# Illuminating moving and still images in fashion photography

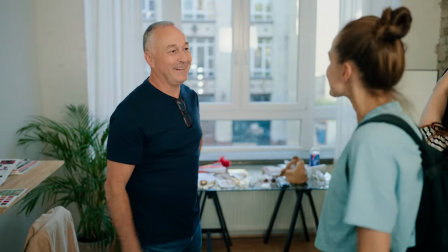[0:16]
Yeah, the idea was a complex one with fabric because fabric has so much movement in it.
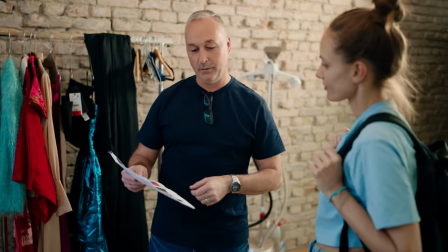[0:22]
And I wanted to put some wind in that fabric to create the flow and increase the size of the fabric. So when the folds of the fabric are in the wind, you get those lovely reflections, highlights on the surface and the mid-tones and shadows in all the folds of that fabric.
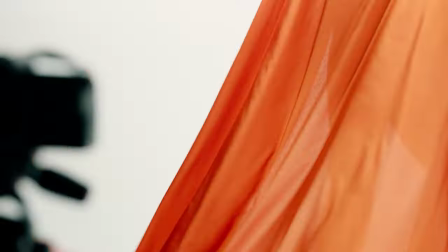[0:37]
So that was the idea. It was about flow and movement.
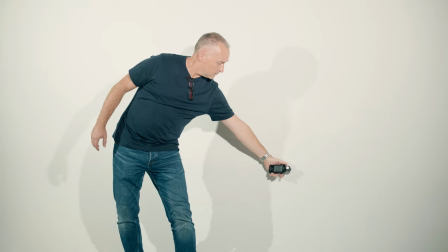[0:41]
I wanted a pure white background so I've used two orbiters and they've both got a 60 degrees open-face optic on them to give me the widest spread.
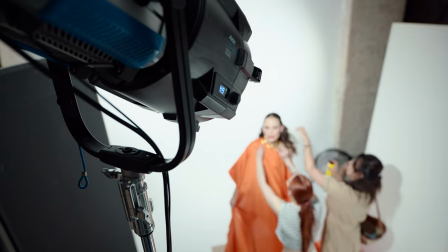[0:50]
For my key light in the front I've used the Fresnel and the joy of that one is it's giving me a hard light with a bit of a softer edge to it with the Fresnel lens in the front and the nice thing about this Fresnel on the orbiter is that I can control the degrees of spread so I can turn it from a spot or go to a a medium spread, or a full flood spread.
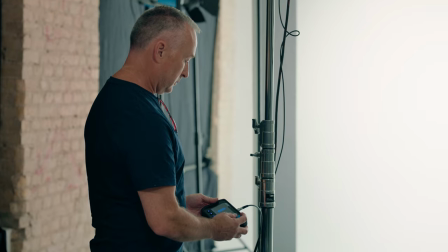[1:10]
So having that ability to control the Fresnel from the control panel without having to move the light, just awesome, really.
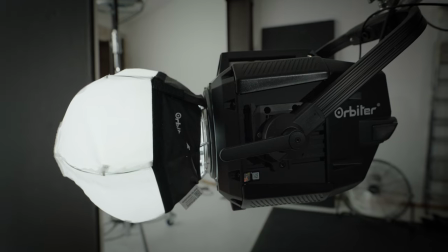[1:19]
And then we've got a second orbiter with a small dome on there,
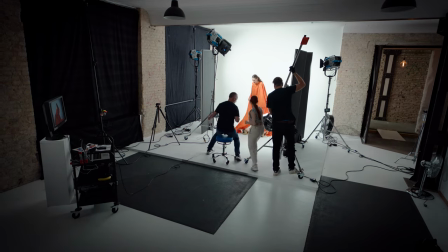[1:23]
just to really lift the shadows and compliment the shadow to mid-tone ranges to balance the shot. So the thing for me with my model today, I just wanted very strong, elegant poses.
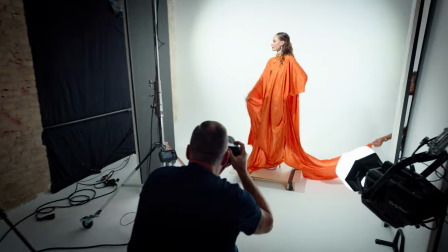[1:36]
And for that, I almost wanted my model to have a bit more dominance over the viewer's angle, so for that my camera angle was a bit lower.
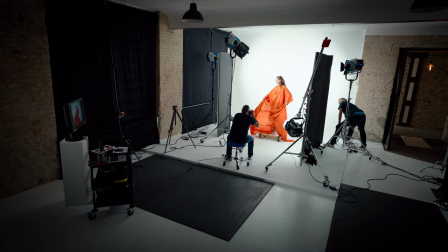[1:44]
I'm shooting quite a wide-angle lens so I can get that upward perspective.
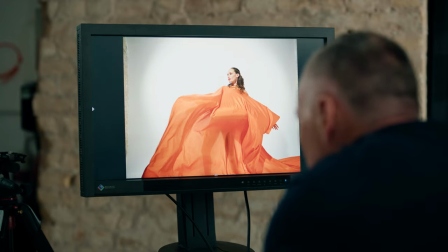The thing is nowadays that clients, both commercial as well, are all wanting moving image as well as stills.
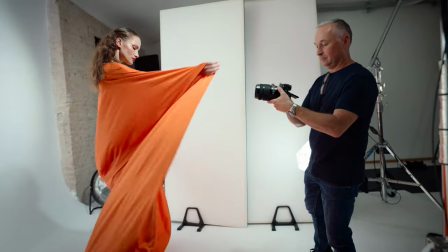[2:00]
They expect that as part of the workload and we can use exactly the same
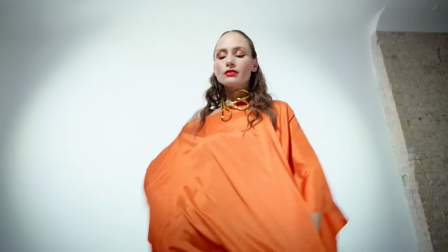[2:04]
lighting setup without changing or worrying about anything and just make some exposure adjustments
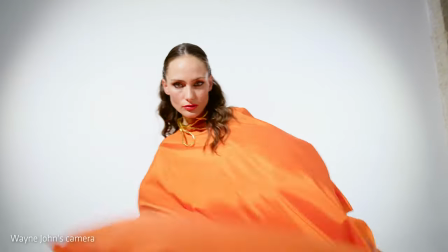[2:09]
for moving image and then you know you're working with your model and
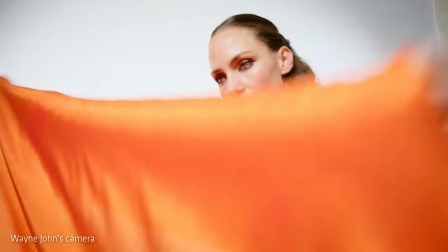[2:14]
doing pans and cuts for your editing process to put together some short video runs. After shot one we moved on to more of a more of a beauty look, a beauty shot so we're cropped quite in close, more head and shoulders. Still using fabrics for shapes because we wanted to just frame the face in many different ways and show elements of the face and not all of the time.
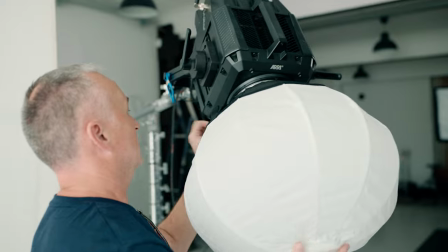[2:35]
So the lighting and I've used another orbiter but with a medium-sized dome on there of course the domes are omnidirectional so it's spreading light everywhere
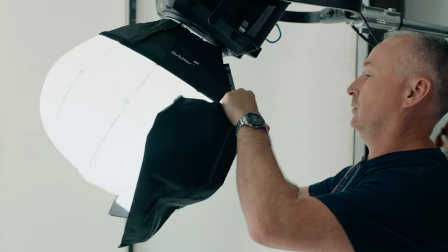[2:44]
and to control that a little bit i remake this attachment for the domes called a skirt and it attaches with velcro and it comes in in sort
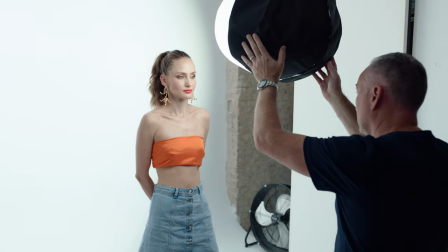[2:54]
of quarter sections it's silver lined and we can attach it to the back of the dome so we have no light coming back into camera and then the the light is hitting the silver surface and pushing back forward towards towards our model and giving us a little bit more output and a little
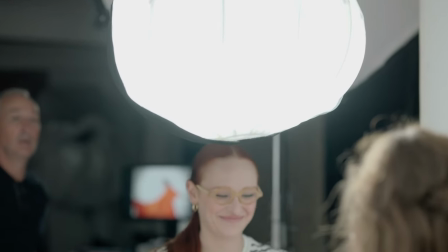[3:08]
bit more control.
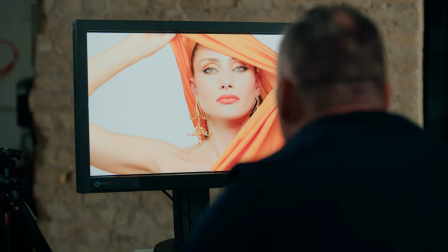[3:12]
The light is very even with a very soft spread but it has a bit of a crisper punch to it in the middle. So for creative purposes I've just gone for that and where we've had the light just above the model's eye line, just above camera, it's giving us a little bit heavy on the shadow and we've just used another softbox
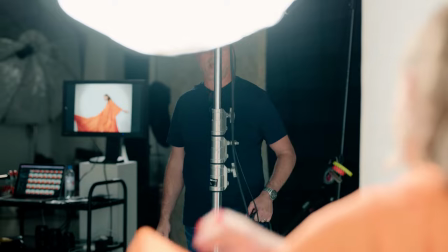[3:32]
on another orbiter on quite low power just to fill the shadow areas to even out the dynamic range, the contrast a little bit to soften those edges.
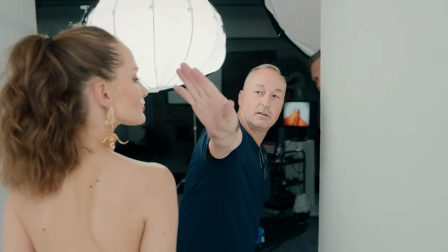[3:43]
Just to give a bit of separation I just wanted a little bit of a highlight and a rim light down one side of the model. So we've got another orbiter behind and over the model's right shoulder and to control that we've used the optical projector where we can control the shutter blades on this to really narrow this light down and control its output.
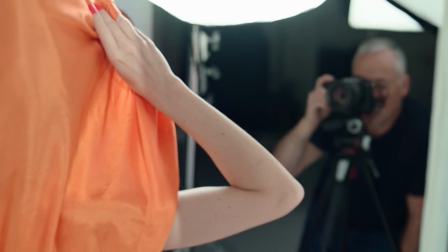[4:06]
I didn't want it too strong so dialing the power down on that because it's a very hard light source it's
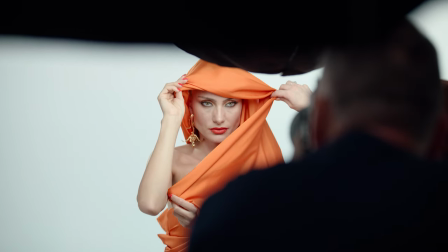[4:11]
just enough to give me a beautiful rim light down this side and off the shoulder. Just a little bit of separation.